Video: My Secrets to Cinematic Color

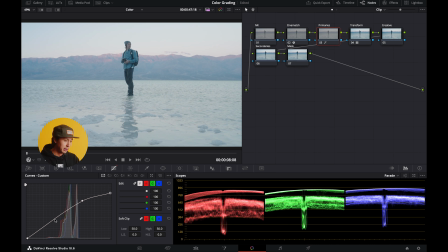525s
So let's go a little bit further down into our curves and let's take a look at where our shadows are. So the darkest part is my pants right here, is me, really. And you can see that represented here on the scopes. How dark do I want my pants to be?
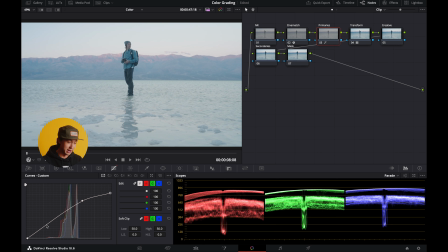542s
So I think that, one, they're too bright now. So let's just go ahead and grab this point here. Now you can see this is the darkest stuff, really. There's maybe a little bit of something over here, but we can't see it. So I'm just gonna go ahead and bring our pants down, right?
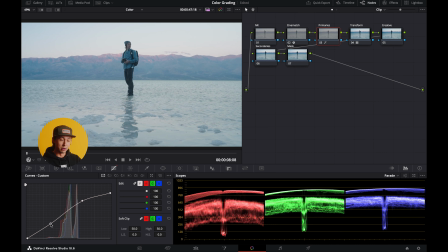560s
Now, right now I'm looking at the overall exposure. I'm not getting too granular on how I look in the shot. I'm just focusing on how the contrast of the whole scene is playing out. And so you can see with just that minor correction,
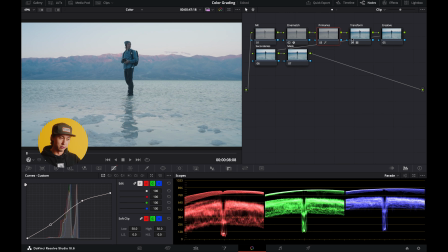580s
we're looking much more vibrant, but we've still retained the smooth, natural nature of the light. So that looks pretty good, but you'll see that if we toggle between this, I am almost a little bit too dark now.
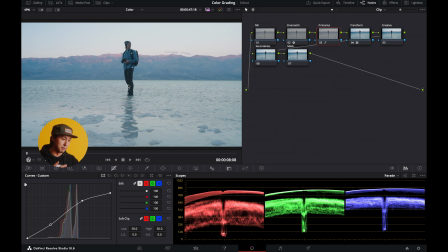596s
I'm darker than everything else. And that's because I'm facing away from the light source, which is the bright sky behind me. I'm pretty happy with how the image looks overall so far. If we wanted to get a little bit fancier, we could go in here and play with our blues just a little bit.
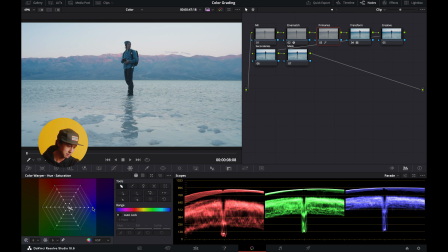615s
I think the blues in here look pretty good, but something that I'll often do is I will take the color warper and I'll just take the saturation of our blues and shift it a little bit more towards teal. Although in this image, I actually think that the blues shifted ever so slightly
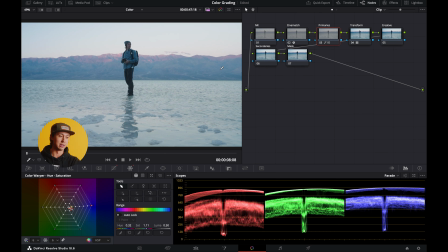634s
towards the purple help accentuate the early sunrise colors on the mountains. So that's what I'm gonna do instead. Now, if we jump over to our mask, this is where we're gonna give myself in the image just a little bit more separation.
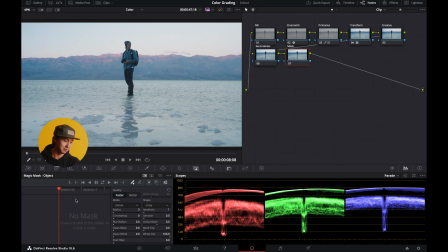649s
So we're gonna hop over to this feature called the Magic Mask. And if you're not familiar with the Magic Mask before, it's basically sorcery. So we're gonna take this eyedropper here and we're just gonna draw over me, right? And it doesn't look like it's done anything, and that's because we need to toggle on our highlight.
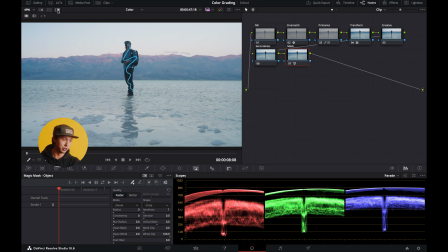666s
So that's this button here. If you click it, it will show what has been highlighted in the frame by our selection.
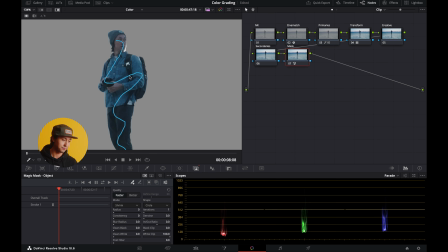673s
Now, that looks pretty good. It's selected just me and not much else. There's a little bit of stuff going on around my chin and around my foot. That's probably my fault right there. If we just scoot that over, that's a bit better.
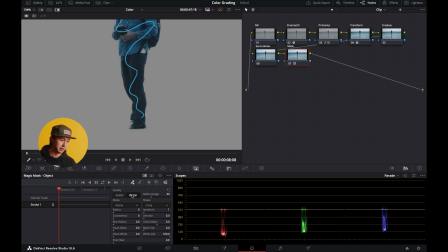691s
Now we can go ahead and we can hit better, and that's going to soften and feather the edges of everything. Now, so that is only a selection for this one frame. So if we want to select myself throughout this entire video clip, what we need to do is we need to hit the tracking functions here.
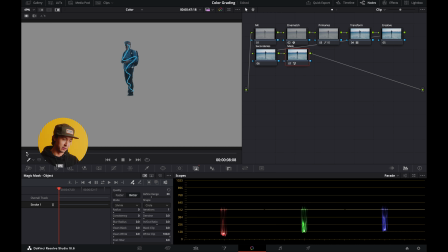710s
So since I'm already on the first frame of this clip, you can see here, I'm just gonna hit the track forward button. But if you were somewhere in the middle, you could hit this button, which would track forward and backward from this position. So I'm gonna hit the track forward function,
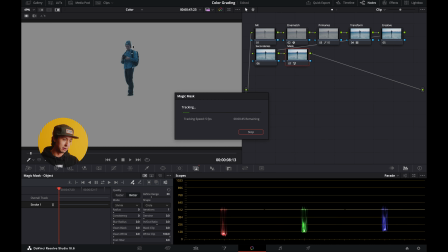723s
and now it's gonna go frame by frame forward and refine the mask around the selection, which is me. Now, sometimes it does a good job, sometimes it's a little bit finicky. I think this one works pretty well because I'm very clearly defined from the background.
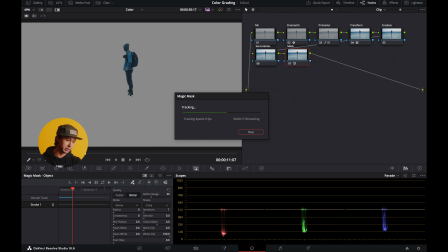740s
You can see it's actually doing a really nice job tracking me forward. All of the details of me are getting captured, and we're not getting any of the spillover from the mountains, even when I start walking forward.
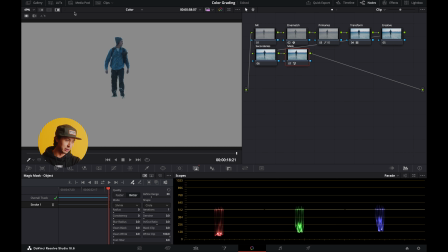752s
All right, so we're done tracking. So now what we can do is we can turn off our highlights so we can see the background again.
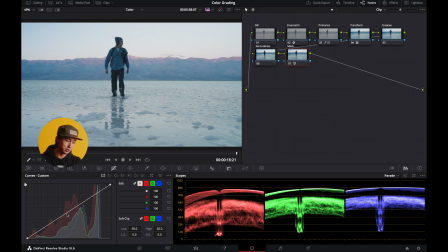758s
And now we can tweak adjustments for just me. What I'm gonna do is I'm just gonna take the middle point of the curve here and I'm just gonna give a little bit more life.